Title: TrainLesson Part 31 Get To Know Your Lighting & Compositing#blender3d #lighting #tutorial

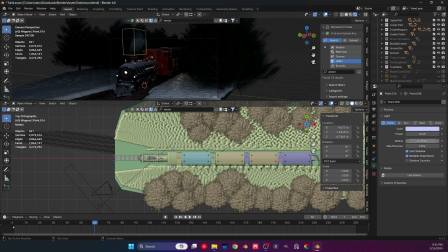[57:31]
It needs to give us a contour, but not to, you know, be so obvious that it breaks any possible reality check. So let's say we actually light this a little more, maybe give it like 35.
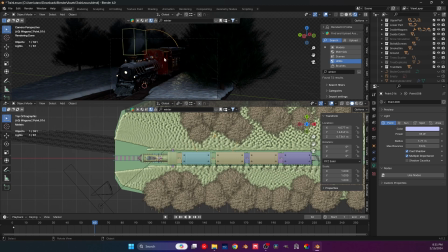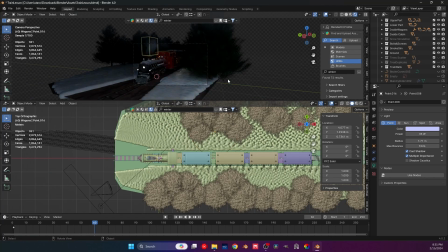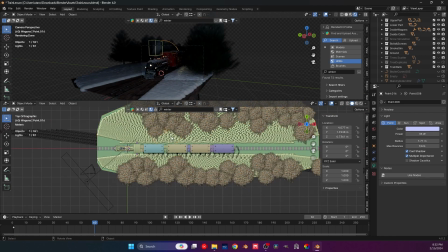[58:13]
Okay, and also we can take this light here and actually bring it kind of here. The reason I want this
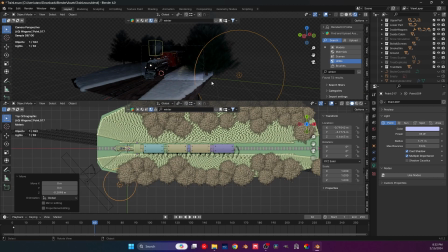[58:31]
it's actually for the trees. Because as you can see, the trees are not really lit properly. Like, we don't really have enough information about them, and especially the ones here, we will see them.
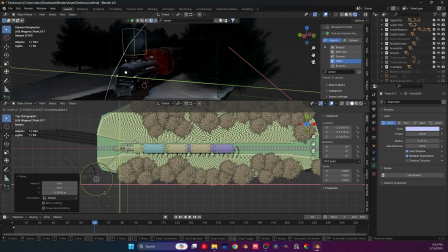[58:45]
We will pretty much see a lot of it. But again, we don't want too much. So let me actually make this a little softer. So a 2-meter radius should do.
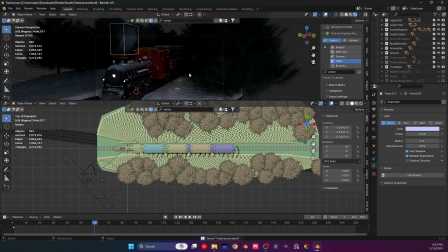[59:01]
It gives us information about the tree, but also light our train pretty much.
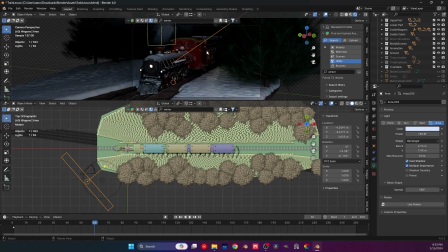[59:09]
Also, we might be able to push this to like a 150 so that we actually light the train a little more.
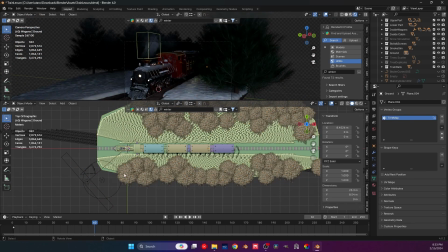[59:18]
Because right now we barely see it a little bit. But don't worry, there's something I want to pull off before we do any of these.
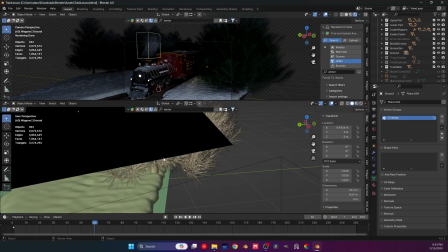[59:26]
I mean, before we, uh, finish up everything.
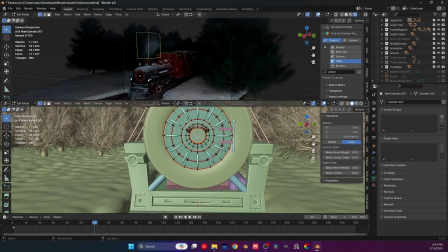[59:33]
So first, let me actually get this lead and select this face, Shift S, bring the cursor up here.
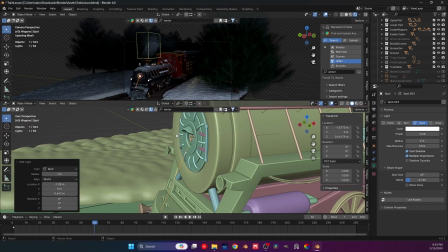[59:41]
And here I'm going to actually put a spotlight, an
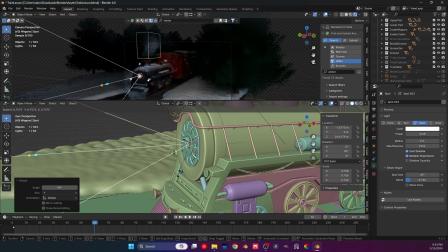[59:47]
RY90, and the spot goes, well, you know, kind of up there.
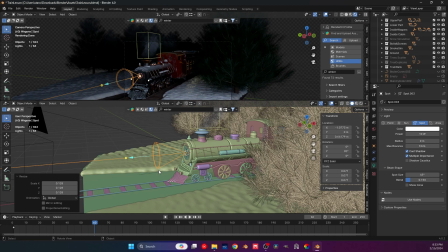[59:57]
And let me make this pretty big. And there's something I wanna show you, and I wanna pull off.
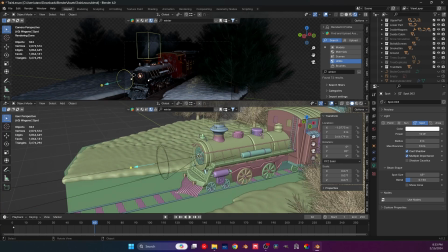[60:04]
I don't know if I will. This is something that I still find a little tricky for me, but is something I totally wanna pull off still. Let me actually make the blend 100.
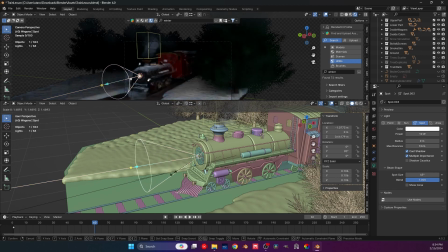[60:20]
Well, 1 really. Make this a little bigger maybe.
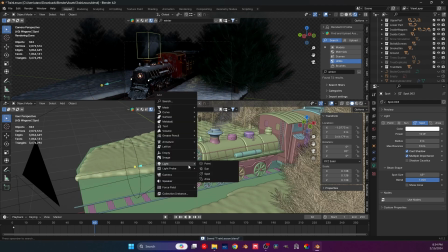[60:26]
And let's see if I can actually get this right. We will need a cone.
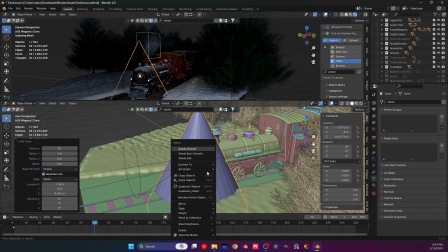[60:32]
How about that? We didn't use it before. We will now.
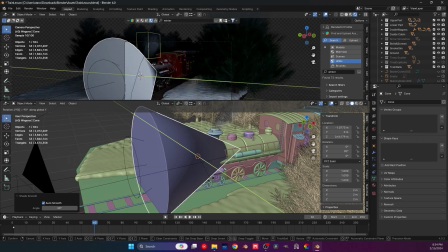[60:38]
Let's shade it. We don't really care about its geometry per se.
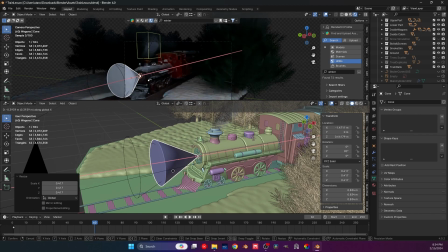[60:42]
What we do care is for it to match more or less our spotlight. And you will see why in just a little second. And actually, let me have it cover the entire light.
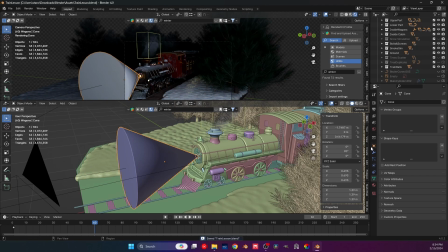[60:59]
So take this and actually let's make it to see only, you know, the bounds. We don't care to see the texture. And we gotta go into the shading tab for this. Now, I will introduce you to some other things, some other beautiful stuff.
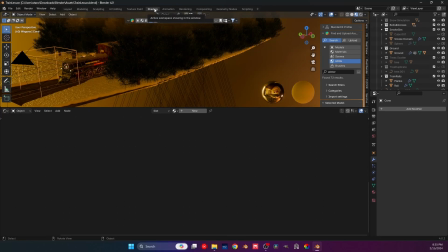[61:19]
It was a little surprise that I wanted to get for you. It's really a thing. Let me actually change this back to, actually let me put it to a 90 thing.
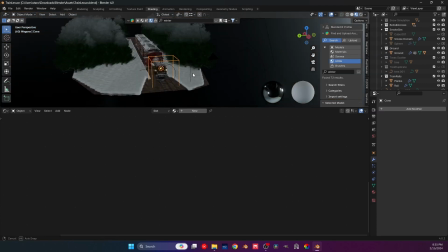[61:29]
Oh, this looks nice.
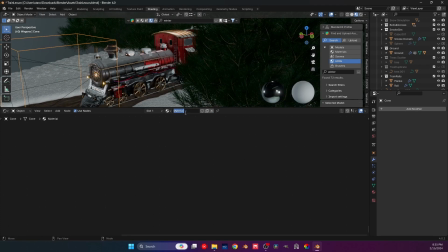[61:33]
This will be our volumetrics.